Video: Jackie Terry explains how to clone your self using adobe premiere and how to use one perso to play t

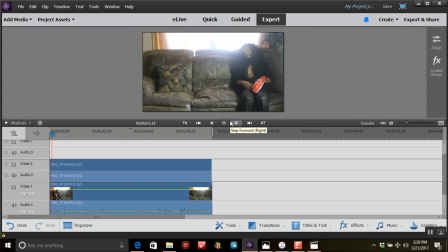249s
So now that we got the clips on top of each other, we're going to go over to our special effects tool.
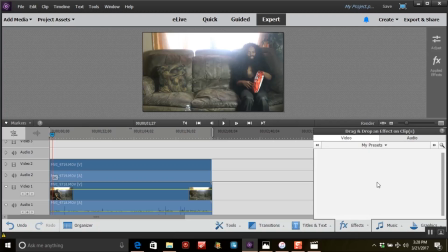257s
We're going to go to search. And to create this effect, you guys, you're going to use, it's going to be called a 4-point garbage mat. And normally you can just type in garbage mat. So what I want to do is I want to drag this special effect on top of video 2.
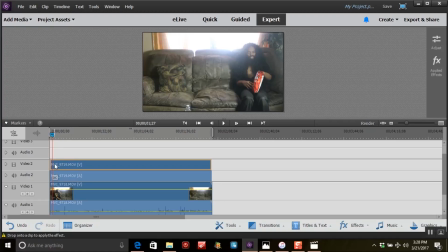281s
Okay, that's perfect. So now since my clip is on top of video 2,
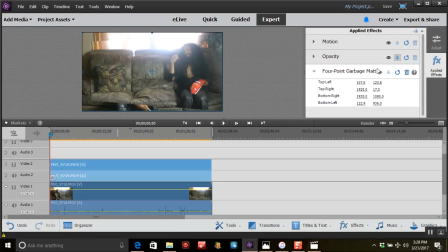287s
what we simply want to do is we want to take these little circle things, these little cursors, we just want to drag it We want to kind of drag it just like that. And now that brings out the bottom clip. You can actually control this, you guys.
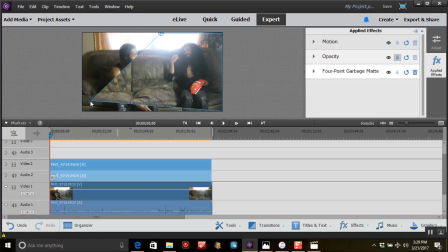307s
You can bring it left or right. You want to control it to the point where both of your clones are in the scene together. So you can actually control this very movement right here. As you see, I'm controlling it to where both subjects are in the video.
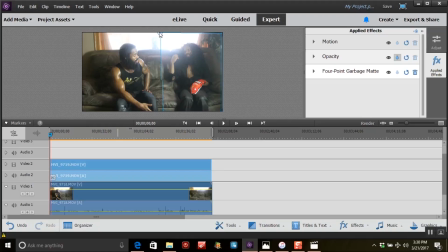330s
You can level it up any way you want, doesn't matter. You can make him disappear or you can make him reappear again. So you can pretty much level this out any way you want to, any angle you want to, whatever works.
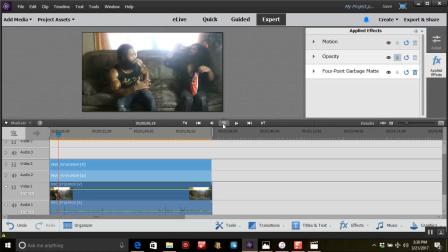347s
And drag it just like that, kind of even everything out. And we'll simply press play. See how it looks.
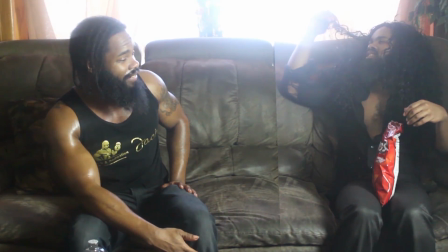366s
And there you have it. There you have your clone. So both two subjects are interacting with each other.
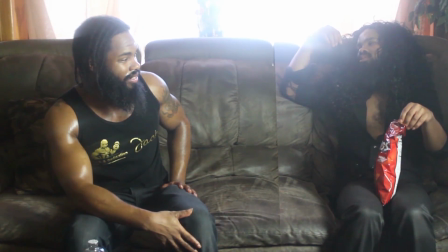373s
Looks fairly good. And this is pretty much it. You want to use a 4-point garbage matte to create this effect.
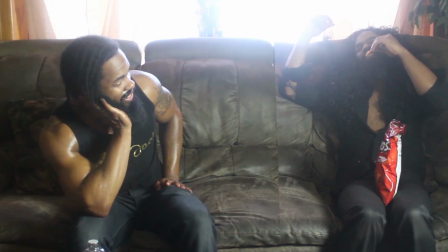380s
Once again, you will need a tripod in order to create this effect.
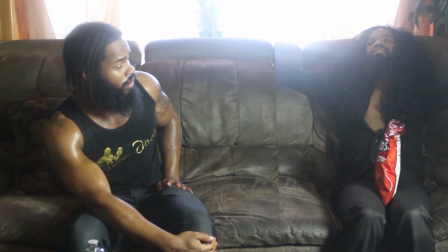385s
You will need a tripod. One of the things is you don't want the camera to move. It will mess the effect completely up.
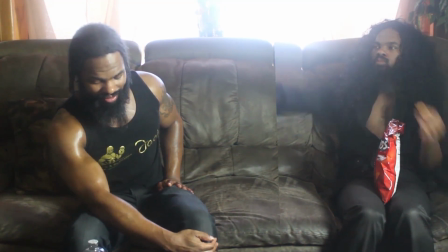391s
You want the camera to be perfectly still.
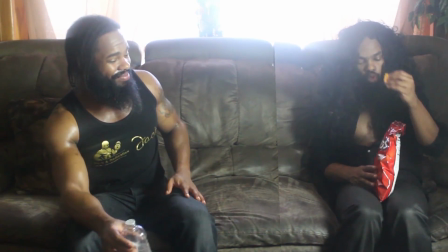394s
And pretty much, once again, like I said, toward the beginning of the video, you want to reenact your scenes,
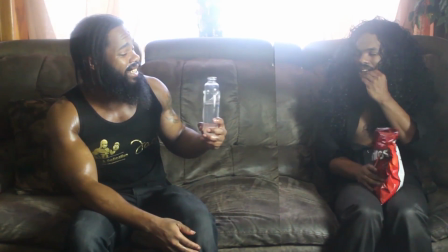402s
from both characters to make it give it that more of a realistic feeling.
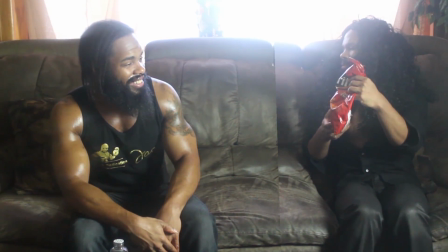407s
And the finished product, when it's all said and done, it should look exactly like this.
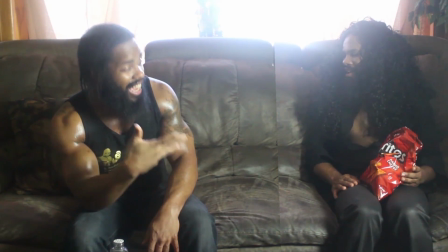412s
Very, very useful tool to use, and
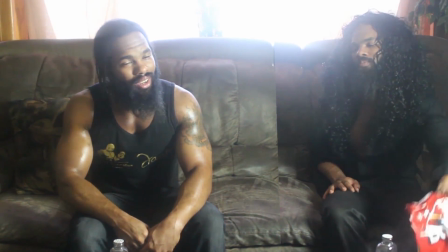418s
it's basically just a way of cloning yourself and interacting with yourself or different characters.
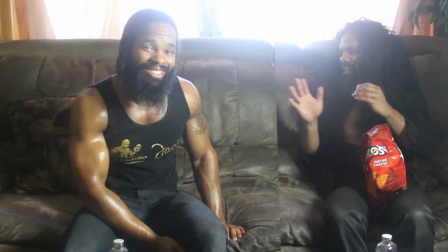424s
Once again, this is Jackie's graphic design, and this is how you clone yourself using the 4-point garbage matte.
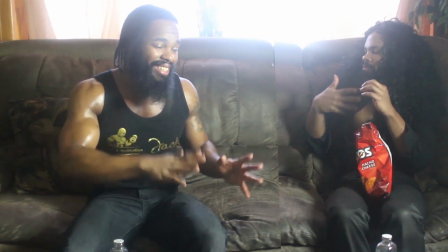432s
Very useful tool if you're into storytelling and character development, and it
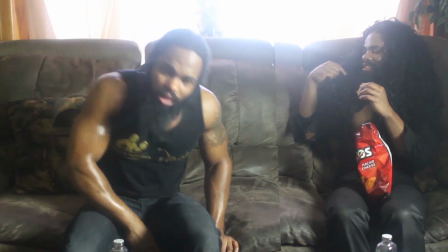437s
actually adds a sense of authenticity to your video, seeing your two main characters with each other.
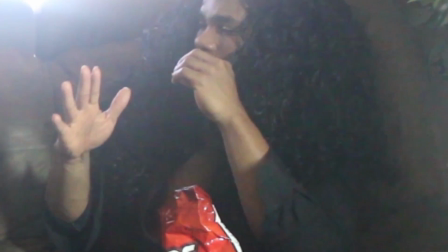444s
It trip everybody out. It actually look like you have a twin. So once again, this is Jackie's graphic design.
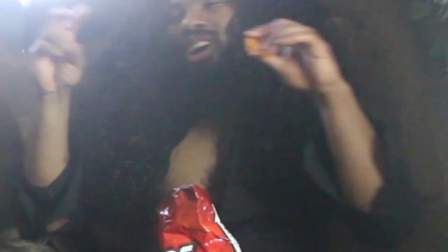451s
There will be more tutorials coming soon. Stay blessed, everybody.